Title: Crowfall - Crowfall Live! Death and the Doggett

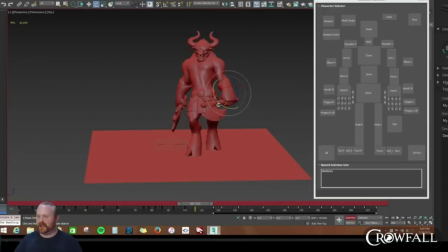41:24 This was back like when WoW first came out, and we were like geeking out over the PvP and like just stuff that we really wanted in there to like just make it like feel good, because there's nothing like owning somebody like a complete stranger, like just ruining their day.
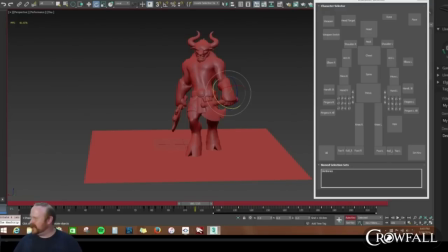41:41 Going gnome hunting, and we're like, why kill anything else but other people? And this is kind of like a dream game to work on, like a heavy PvP,
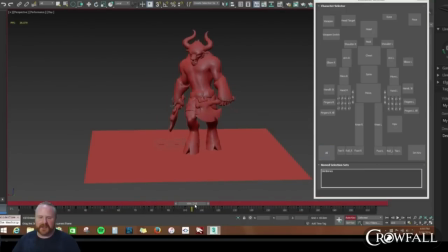41:55 nice fantasy, like lots of lore. That's something Todd's always been good at with his games, is really nice lore. Yeah, let's see how that looks. He needs to hit the ground a lot quicker, doesn't he, Cook?
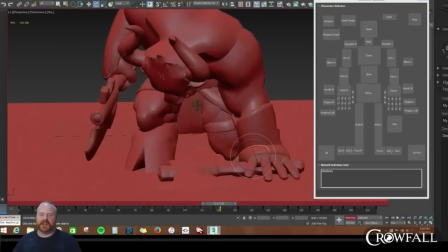42:12 Yes, he does. And so so everything doesn't like hit at the same time.
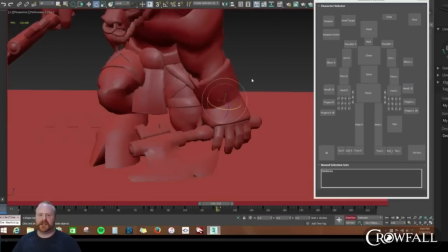42:20 Probably right in here, we are switching from IK or to FK, from FK to IK.
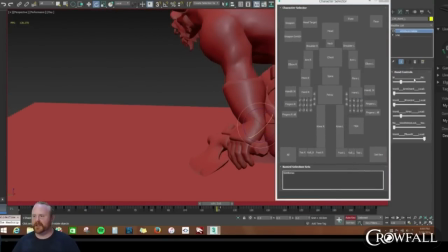42:29 So there's going to be a little bit of clunkiness coming in here. So I'm like, if you notice between these keys, it's going from FK, which is forward kinematics, to IK, which is inverse kinematics. You can explain how that works with
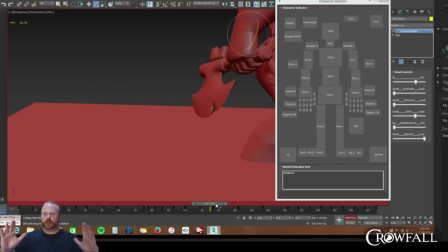42:49 your arm. Google. No, I'm just kidding. Okay, so forward kinematics. As I was talking about before, like the arm drives the forearm, drives the hands, drives the fingers. So everything comes from up here.
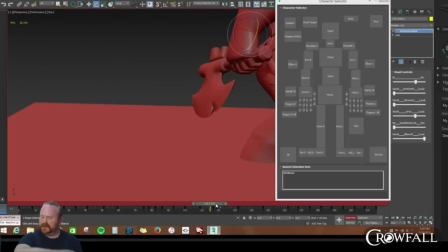43:03 So if I'm adjusting me, moving this, moving this, moving this, moving this. Now inverse kinematics is kind of like what the name implies, is completely inverse. So I am moving it from the hand. So I am grabbing the hand, and then I am moving the arm, and everything else kind of comes with it.
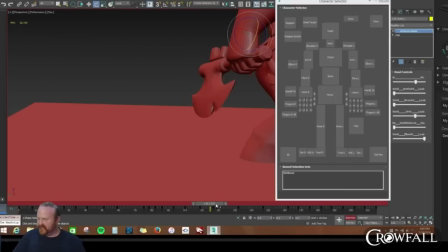43:22 Right. So this is a good way to like place a hand or stick it to something. Sees how he's like hitting the ground, he's going to be sticking it to the ground. If it's FK, every time I move the chest, the hand will kind of like move around. Right.
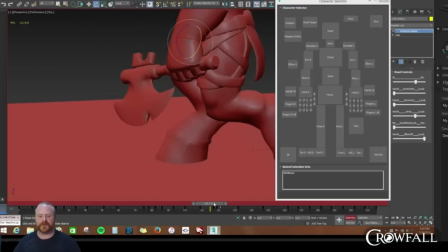43:33 This way we can lock down the hand on the ground and still have the freedom to move his chest around and make it breathe and fall or whatever.
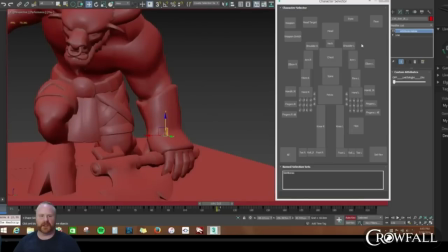43:40 Exactly. So I'm going to try and get him to reach the ground, like have this hand hit a little bit before everything else does. So.
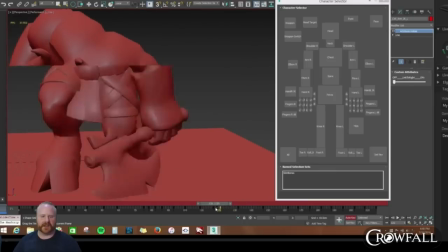43:56 And so we kind of have like natural cushioning in here with like this breathing.
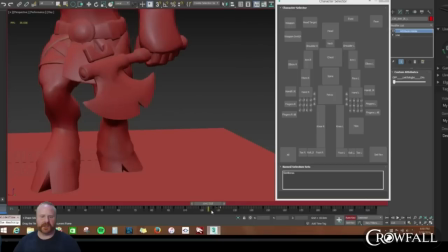44:00 So let's see what it plays like.
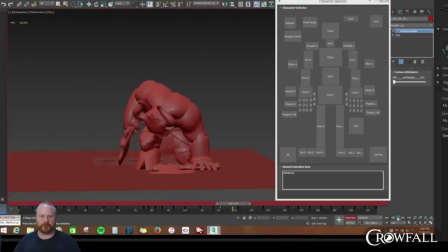And we can do things like, I'm kind of dragging the head here.
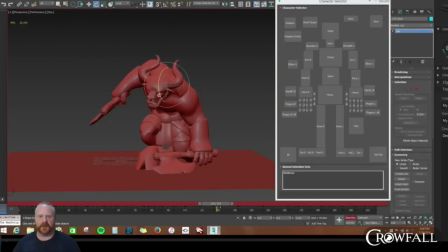44:19 I probably want to drag the head and the neck a little bit more so that it flops.
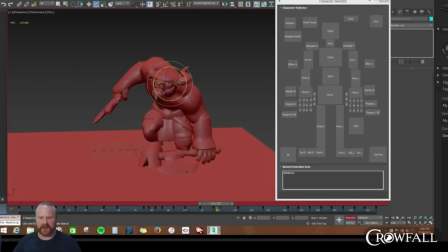44:31 So I'm going to key it here, and then I'm going to drag out like I'm just selecting the head and the neck, and I'm going to drag it out maybe a couple of frames. So that, wow, that snap, what's going on here?
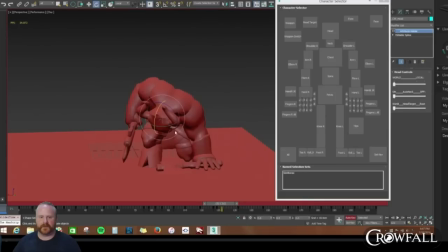44:49 You're only getting the head, you're not getting the neck. Yeah, something weird.
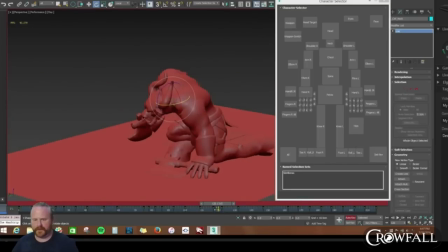45:01 Maybe just how far you're going to. Yeah. Doggett, Yes. what made you guys pick this type of animation for a death animation instead of, for example, a more generic, shorter animation?
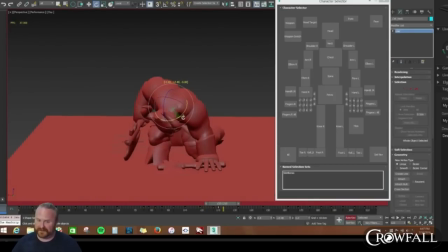45:19 Because we like pain. We like pain.